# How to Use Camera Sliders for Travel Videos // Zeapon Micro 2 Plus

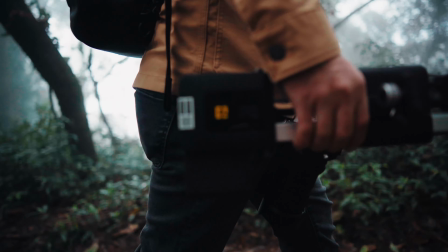[0:00]
Hi, today I have a few shot ideas for you that you can do with camera sliders like the Zeapon Micro 2 Plus here.
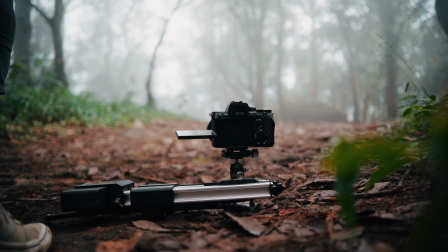[0:05]
It's a pretty compact small slider that you can easily bring on trips like that here. I would not use it for longer hikes still or longer trips in general, but for something shorter like we're doing today,
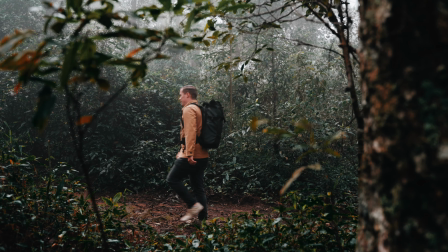[0:15]
that's great to enhance your travel videos because you can get camera motion without actually controlling the camera by yourself, so you can be in the shot. So I would say let's get some shots with it.
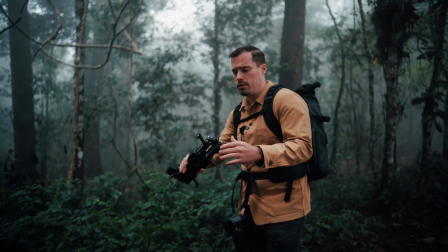[0:27]
Quite nice about this slider here, we have legs included.
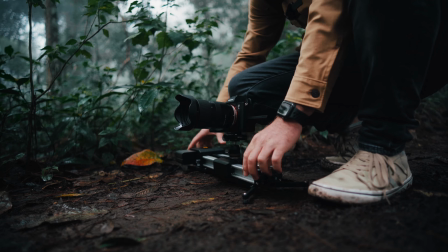[0:31]
I want to get an establishing shot of where we are, like I want to show this nice forest part here,
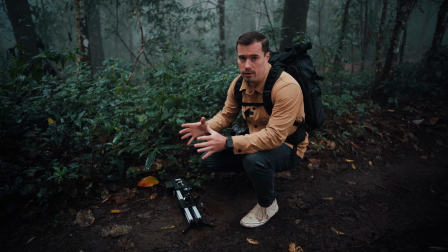[0:37]
but I also want to have some motion and then I want to walk into the shot.
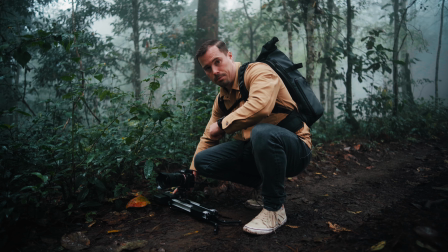[0:42]
Now I want to start this by sliding the slider here a bit behind the leaf so that I have the nice leaves here in the foreground.
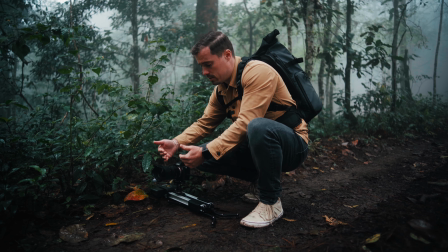[0:50]
That's also my first tip here. Always use foreground objects that are close to your camera because that makes motion more visible.
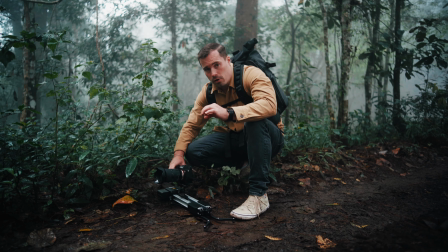[0:56]
It's the same as when you shoot handheld. Now also important is that you set the focus to manual because I obviously don't want to focus on the leaf.
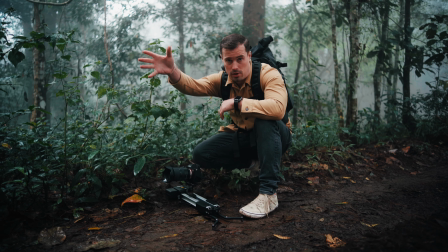[1:04]
I want to focus on the background.
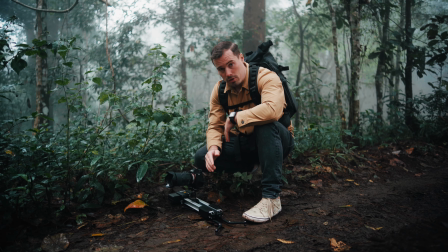[1:06]
And so I set my focus now on the background by using this focus tracking quickly, and then I set it to manual focus.
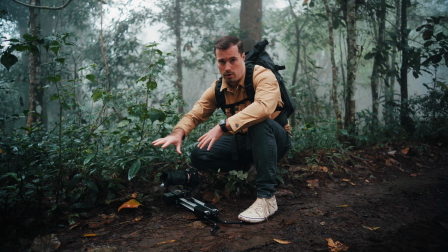[1:14]
And then I'm sure that the leaves here in the foreground will never be in focus and it's well controlled.
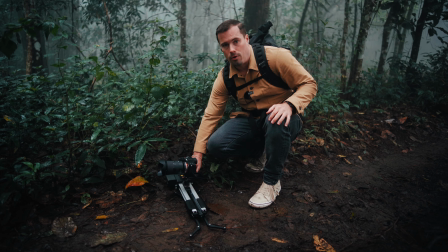[1:21]
I set it to the lowest speed and then we can double tap on one of those arrows and then it moves automatically. Now that's definitely something that you can't do just by cropping in and animate it in post,
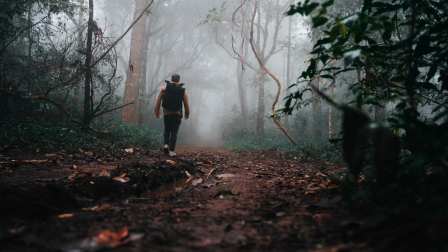[1:34]
because you can see the difference that the slider actually moves from behind the plant. You have this perspective there, this parallax effect, and that plays a role. So it looks a lot better if you do it with a slider like that.
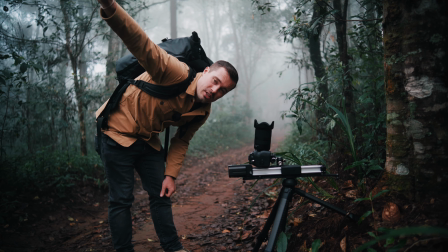[1:49]
Okay, so now I want to show the top of the trees here. I actually did that shot before in the middle of the path,
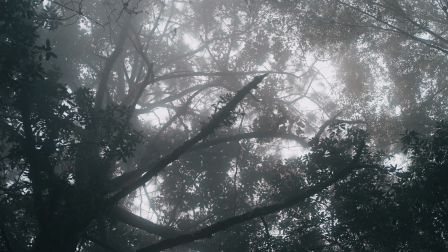[1:55]
but we could barely see any camera motion from the slider because there was nothing really close to the camera.
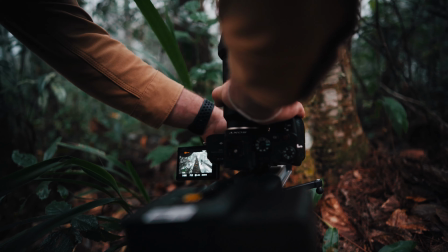[2:01]
And I now bring it close to a tree because again, I want to have a foreground object to show more motion.
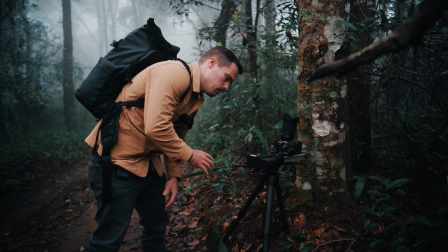[2:07]
That makes the shot more interesting. Now I also brought it a little bit closer to the tree by adjusting the legs a bit.
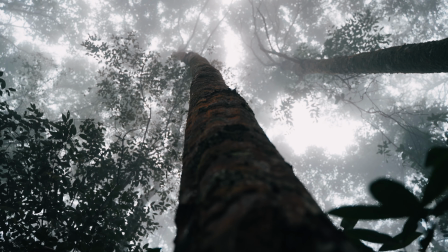[2:12]
I think that comes out even better. Let's try it. Yeah, that's it. That's how I wanted to have it.
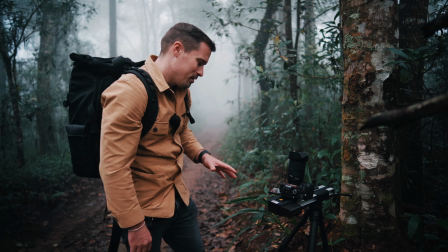[2:19]
Took a few times to get the framing of the shot right and everything, but now I got it.
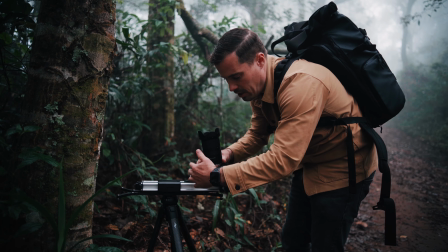[2:24]
Now with a shot like that here, it's definitely better to have a bit higher or bigger ball head, because as you can see,
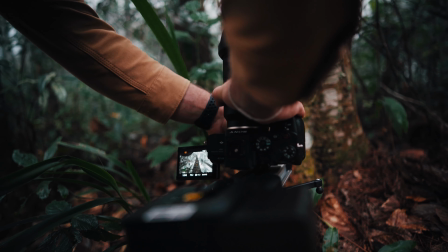[2:30]
here's the limitation really of the camera motion, and it could be a little bit more if you have a bigger one,
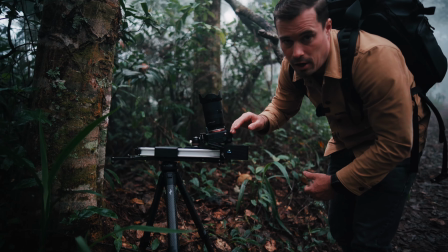[2:36]
obviously, because then the camera would be a bit higher up. But yeah, just a little tip, bring that.
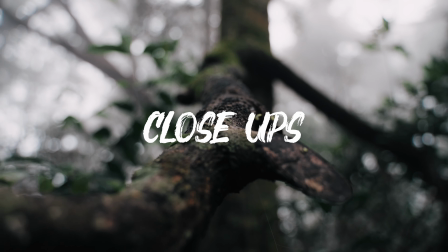[2:41]
I didn't bring it today. Okay, I found another good shot here, which is much harder to set up.
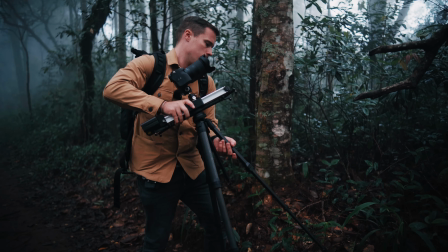[2:48]
As you can see here with a tripod, had to really adjust everything. But this shot is really nice because as you can see, we're really close to the branch here.
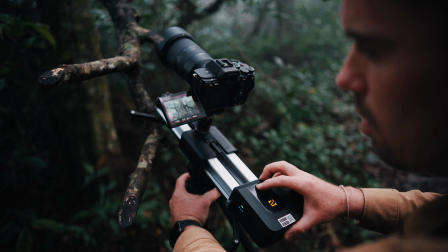[2:56]
And now when I slide it back, like new stuff gets in focus all the time.
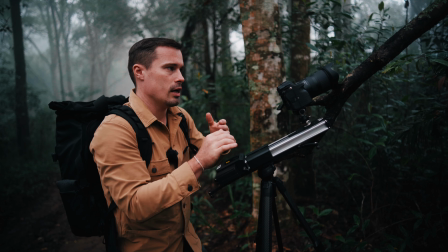[3:00]
That's really nice to do with sliders, but the shot would actually be really hard to get straight out of your hands because straight out of your hands, you always get these micro jitters.
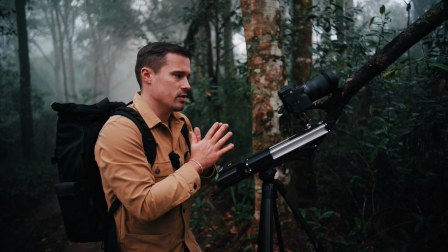[3:08]
And when you're close to objects, they are really present. And that's why it's better to use a slider here.
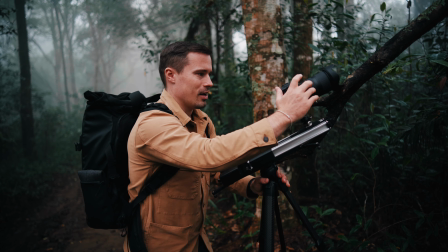[3:14]
So let's do that. I have to hold the tripod actually because it's that tight. Okay.
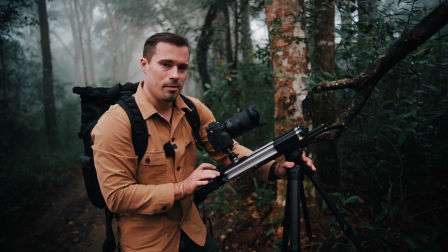[3:22]
Yeah, that looks nice.
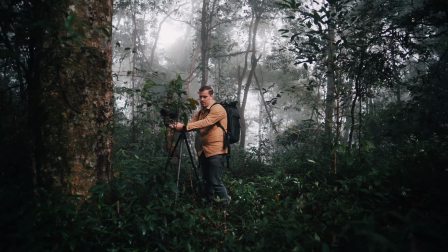[3:26]
So here's now a nice place to get another shot of myself.
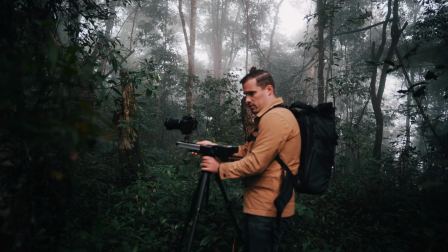[3:31]
I have a side sliding shot here, so I position the slider like that.
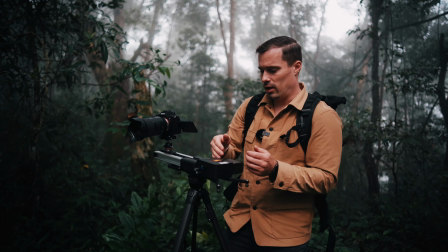[3:36]
Just have to make sure, like here's the middle of the slider.
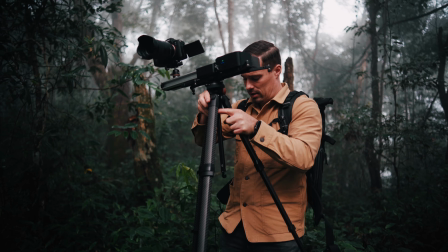[3:38]
I want to have the middle of the slider a bit more centered towards the plants.
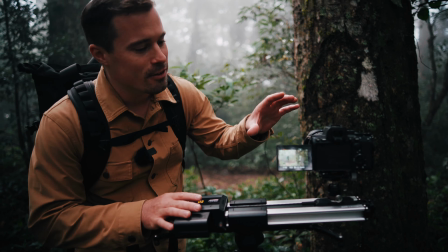[3:45]
Okay, got speed 3, got manual focus set up, all good, let's go.
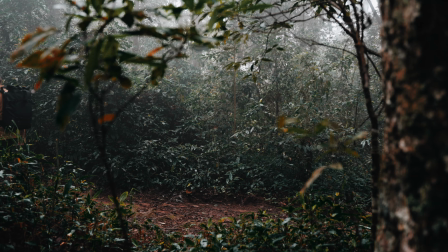[3:53]
Oh.
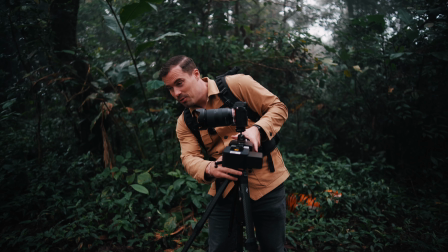[4:02]
It's actually not a long hike today. We nearly reached our target destination already. So not that many shots, but I quickly want to get a shot of just my feet really close to the ground. So let's get that, and then I want to use another shot there when I arrive at the destination. In reality, of course, you would not only use a slider, you would mix it up with some shots that you shot straight out of your hand. That's a bit different then, but well, today we want to focus on the slider here.
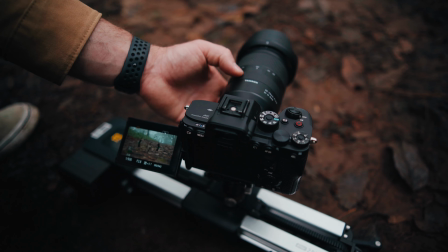[4:29]
Now when getting a shot like that only of your foot, it's important to use a reference point to know where you should step to be in focus, because now I set the focus here manually on one specific part.
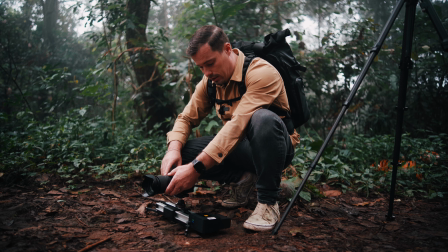[4:40]
I think it will be that leaf there, and then I know exactly that I have to step on that leaf in order to be in focus.
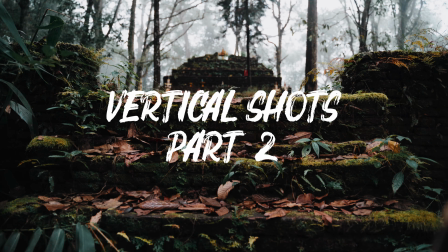doesn't look good. Want to get an upwards sliding shot now, but can't fit the camera really.
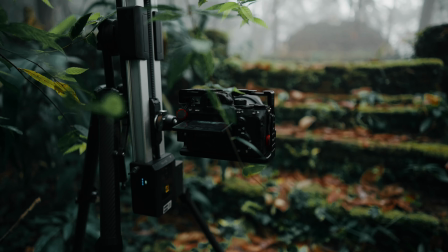[5:06]
We actually had a luck. I usually don't use my A7S III with a cage, but Daniel brought a cage for his A7 III, and without that cage we would not be able to mount it sidewise to the slider now,
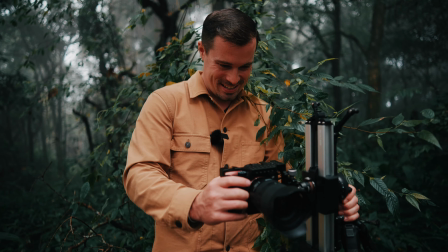[5:19]
but now it works.
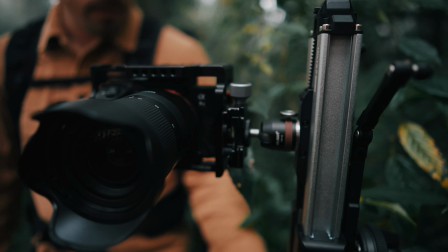[5:21]
So there's actually a good reason to use a cage even when you want to get some travel shots with a slider, even more to carry around, yeah.
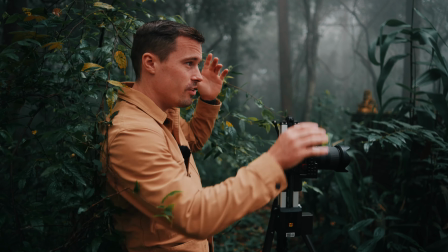[5:29]
So this is our pre-hero shot here. The hero shot is further there, we'll do it after that.
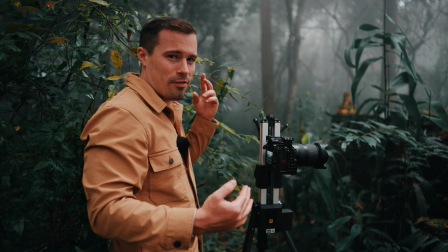[5:34]
But I like this shot here. I really want to show me going up the stairs here to the temple to arrive at my final destination. And this is a shot that you could probably get by lifting the camera up, but you likely wouldn't have this range of motion without shaking, because these shots are super hard.
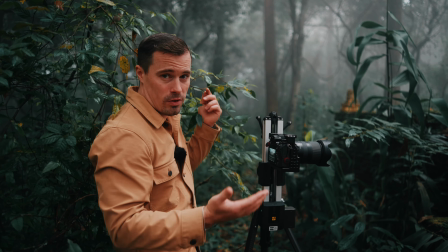[5:50]
You would usually probably use a gimbal for that to make it a bit easier. But here with a slider, when you're alone, it's actually a great way to do it.
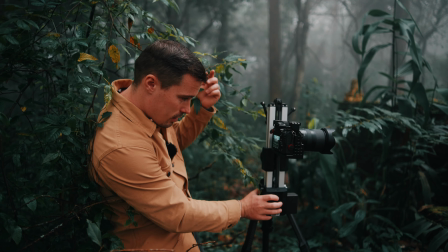[5:58]
So let's get the shot now.
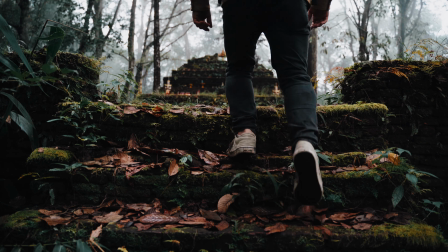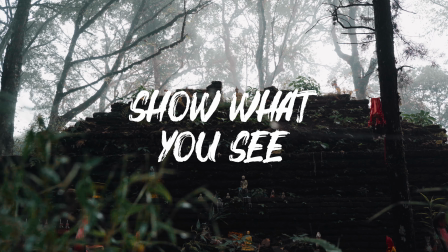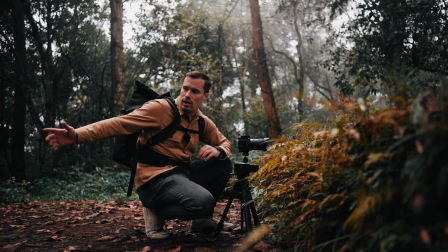[6:13]
Now here I want to get a shot of what I see, so that after I arrive here, the viewer can see what I see.
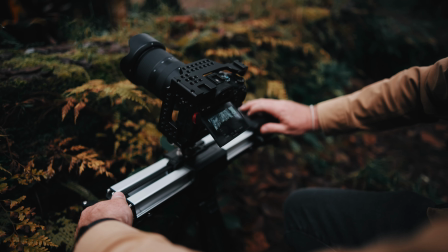[6:21]
I will do that here by using the plants as a foreground object and get a nice side sliding shot here, so something simple.
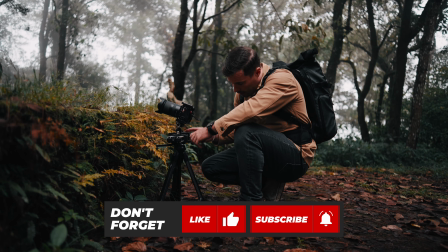[6:28]
So now here to frame the shot, I set the slider to the perfect middle,
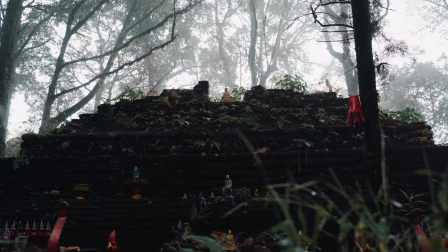[6:33]
and then I line it up here in the middle with the statue, so that the middle part of my clip is perfectly in the center, and it starts like off axis to the left and then it moves to the right, because that's important.
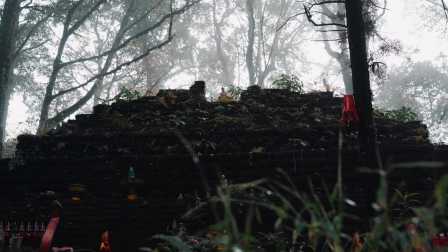[6:46]
You always want to have your perfect framing like somewhere in the middle of the shot,
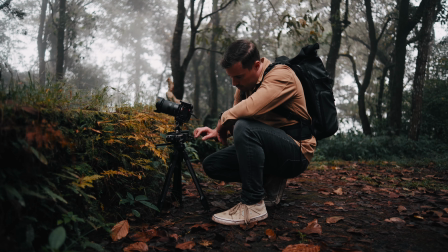[6:50]
and the slider actually makes it quite easy because you're able to see when it's in its center.
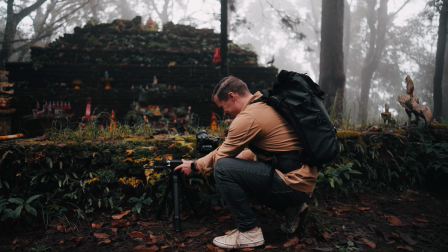[6:57]
Oh. Yeah, there we didn't line up the slider.
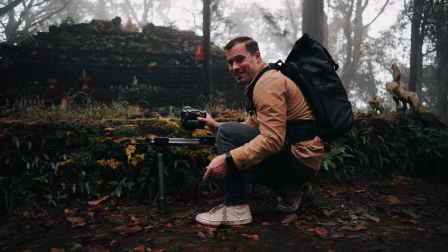[7:02]
So that would have been an issue definitely if I would have filmed myself.
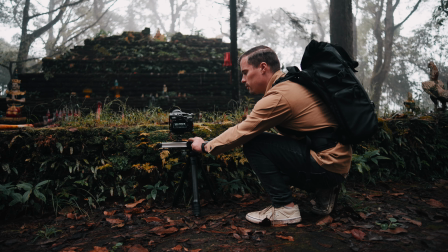[7:06]
So if you film yourself, definitely try the full range of motion before you start the actual shot,
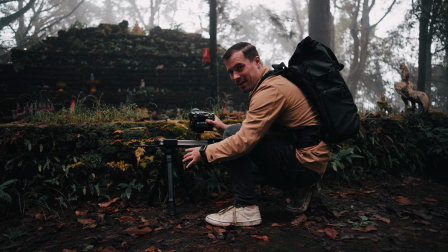[7:13]
so that you see if your slider actually stands still on a tripod or not.
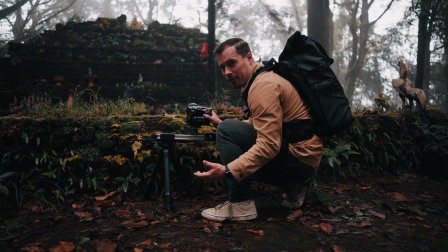[7:18]
Otherwise you have to probably get the feet farther away from each other. So you definitely have to do something.
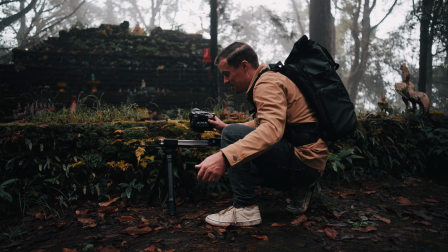[7:23]
But now if I wouldn't have been here, could have broken the sliders.
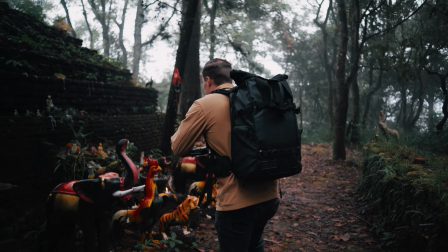[7:31]
I just want to get like 2 shots more or so to have a little bit more footage here with the slider.
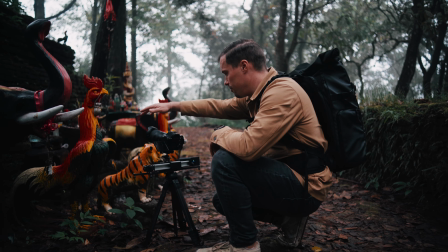[7:39]
So I think that's quite nice here. We have foreground objects, we have the candles in the background.
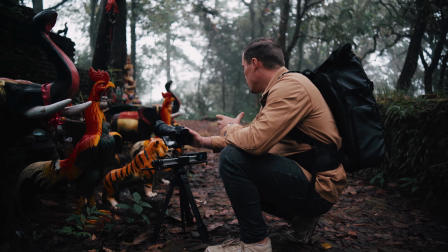[7:44]
Just looking for a nice framing now.
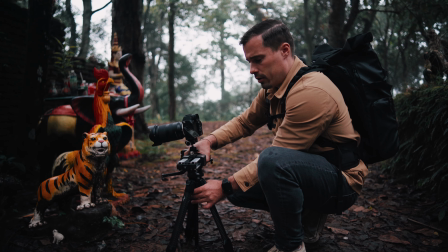[7:48]
Now here again, I want the candle to come into the frame around in the center, but not perfectly, because there's also the tiger.
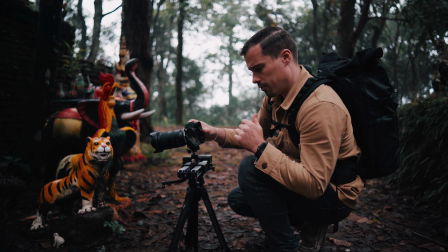[7:57]
So this is now the perfect center of the frame. I will quickly make a shot that I will blend in here.
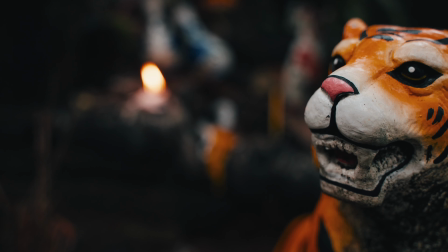[8:02]
Now this is how the center of the frame looks. Now I reframed it.
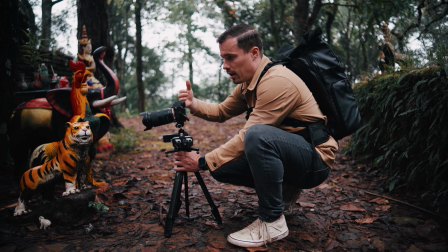[8:05]
I set the slider a little bit more to the right and rotated it a little bit to the left, so that now the candle is in the perfect center here.